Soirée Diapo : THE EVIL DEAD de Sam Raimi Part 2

Chose qui a été complètement retirée du scénar probablement pour éviter d'avoir à caster des acteurs pour jouer ça et qui a été réduite à son plus simple appareil qui est symbolisé à la fois par le côté menaçant de ce pick-up qui leur fonce sur la gueule,
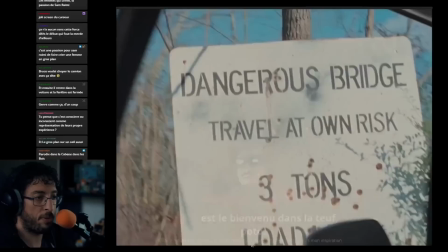723s
mais aussi par
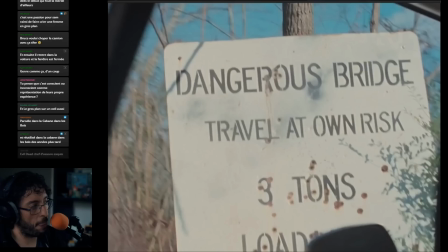728s
ce panneau qui dit attention d'Andrew's Bridge parce qu'ils doivent traverser un pont pour arriver à la cabane et il y a juste synthétisé en fait ce trope de attention je vous préviens c'est dangereux et réduit à son minimum c'est à dire juste un panneau en fait qui représente le
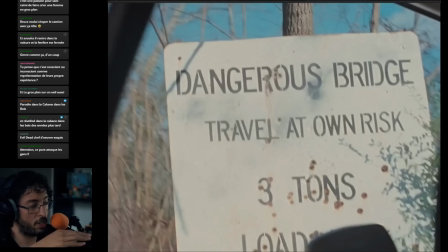743s
truc ce qui est visuellement elle est tout à fait dit la même chose en fait de façon plus simple surtout quand c'est couplé avec l'espèce de queue de poisson
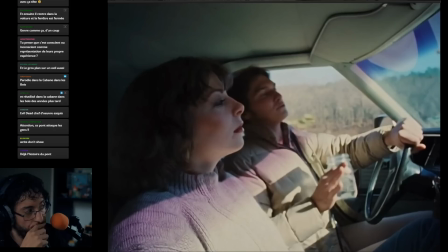752s
la confrontation qu'ils ont eu avec le camtar tu mets ça en parallèle les deux, t'as en fait toutes les informations nécessaires, t'as pas besoin de mettre un redneck avec un banjo quoi.
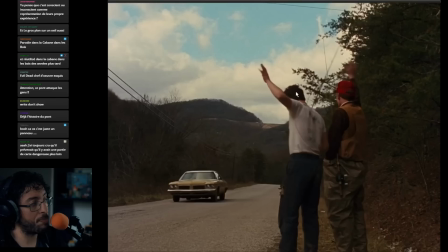759s
En parallèle par contre, enfin juste un peu avant ça, ils croisent ces deux personnages-là. Alors me demandez pas lequel est qui, mais en gros ces deux personnages-là c'est Rob Tappert et Sam Remy. Je crois que Sam Remy c'est lui, et Rob Tappert c'est lui, il joue des pêcheurs et en fait il y a un moment où lui il klaxonne, du coup Scotty il klaxonne,
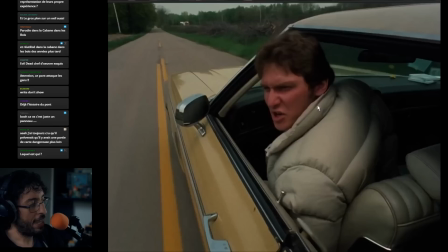774s
les deux personnages-là leur font des coucous et ce connard en fait de Scotty qui prouve vraiment que c'est vraiment une merde,
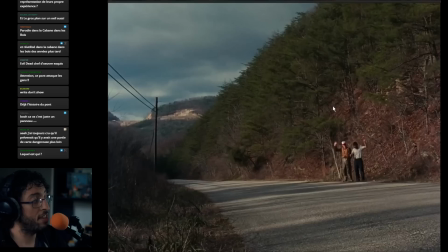780s
en fait il baisse la vitre pour leur dire ouais c'est pas à vous que je dis bonjour aux bandes d'enculés. Ils les insultent, en fait. Du coup, eux, ils continuent à faire coucou. Très étrangement. Mais c'est assez intéressant parce que je vais revenir là-dessus, mais c'est assez intéressant parce que le caméo et en plus est évoqué dans un moment hyper intéressant.
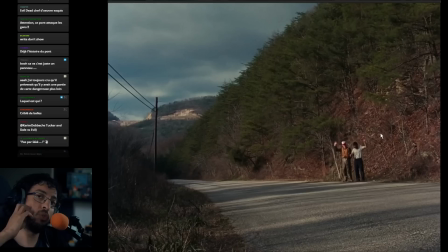797s
Karim Tucker and Dale versus Evil, qui fait grave référence à ça. Il y a aussi la cabane dans les bois qui fait référence à Bale, à Evil Dead. Mais ce film est vraiment une pierre angulaire du cinéma d'horreur, du cinéma de genre américain. Donc, évidemment, là, tout ce que je vous montre, ça va vous rappeler mille et un films qui sortent après. et en plus c'est tellement une histoire convenue
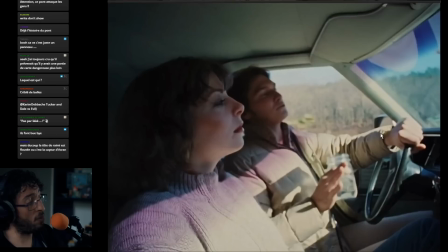816s
que ça vous rappelle aussi peut-être des films qui sont sortis avant mais on va continuer dans l'aventure, donc là on voit j'ai mis ce truc là, parce qu'il y avait à la base dans le scénar quelque chose qui a été complètement supprimé du film mais c'est le fait qu'ils boivent de l'alcool c'est du moonshine,
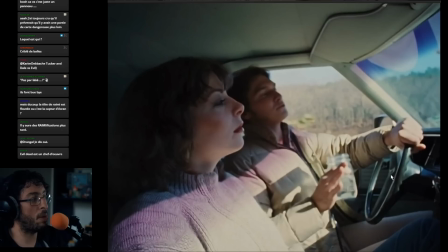828s
donc c'est de l'alcool de contrebande dans le Tennessee, en gros quand l'équipe y est allée ils avaient comme kiff en fait, ils disent vas-y on est au Tennessee c'est le sud un petit peu, c'est pas le sud complètement mais c'est plus au sud il y a sûrement énormément de mecs qui font leur alcool de prune en scred il faut qu'on en trouve et il faut qu'on en boive dans des jarres dans
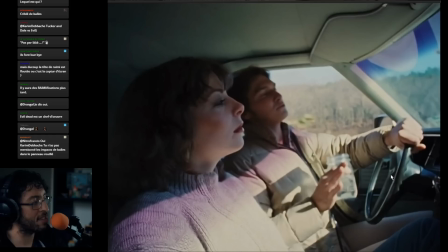848s
des bocaux pour vraiment le truc redneck to the max donc ils boivent un peu ça dans une séquence qui est coupée qui est à peine évoquée mais je crois que dans les prises coupées du film il y a des extraits où ils boivent ça
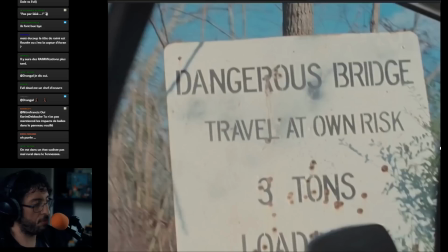861s
Bruce Campbell répète à loisir aussi il y a aussi vous me dites quoi ? Les impacts de balles, oui, oui, évidemment. Qui est très redneck compatible, évidemment.
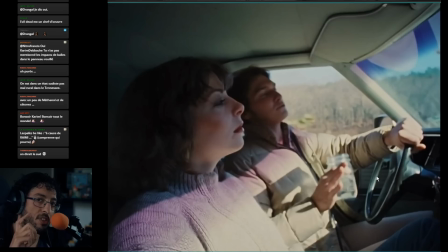873s
Parce que du coup, il y a... Alors, je finis juste ce que je disais. Bruce Campbell dit souvent que pour vérifier si le moonshine est du bon alcool de schlag, en fait, il faut que tu le brûles. Et la couleur de la flamme, en fait, te dit si oui ou non, ton alcool est cool. Et s'il va te causer des problèmes de santé ou pas. En gros, ils en ont quand même essayé pendant le tournage et tout.
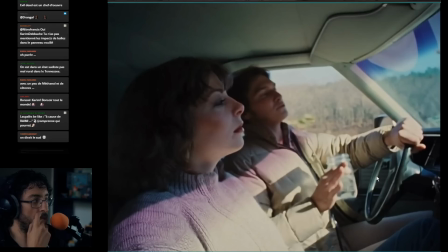892s
Il y a globalement, de toute façon, ils ont dépouillé un peu les personnages de leur côté un petit peu, oui, des alcools. parce qu'il y a même une scène où ils étaient censés fumer des spliffs et en fait ils l'ont retourné sans spliff parce qu'ils trouvaient que le résultat n'était pas ouf parce que je crois que Bruce Campbell et Scotty ils ont vraiment fumé des spliffs et du coup ils étaient un peu
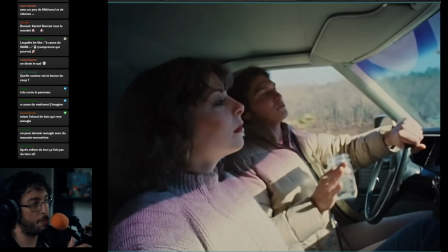911s
stone et ça se voyait un peu dans la scène donc du coup je crois qu'ils ont retourné cette séquence là mais du coup ils ont un peu enlevé ce côté on boit de l'alcool et on fume des pétards
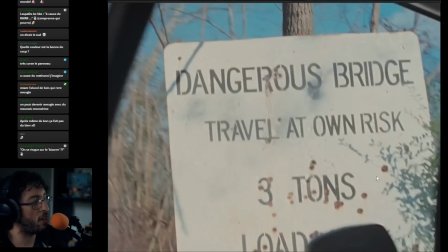919s
pour en faire juste des mecs un peu cons mais ce qui explique en fait beaucoup plus le fait qu'ils rigolent tout le temps et tout quand tu comprends qu'à la base c'était un peu des stoners les personnages
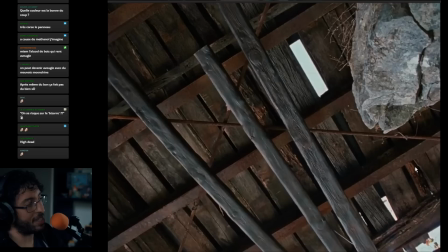928s
Mais du coup, il y a cette confrontation, effectivement, avec le truc qui est criblé de balle. Et effectivement, ça renvoie au côté un peu redneck du Tennessee, qui est quelque chose qu'ils ont vraiment vécu.
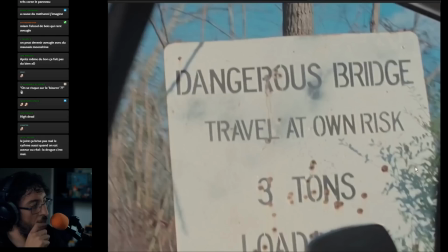936s
Alors, on va arriver très vite. Ah non, juste avant, il y a quelques trucs. Donc, cette idée du pont, qui va être très important scénaristiquement plus tard, mais qui déjà représente évidemment métaphoriquement
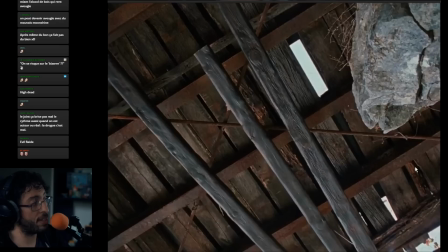948s
le danger qu'ils vont ensuite devoir traverser. Ils vont passer sur ce pont-là. On leur a dit que ce n'était pas ouf.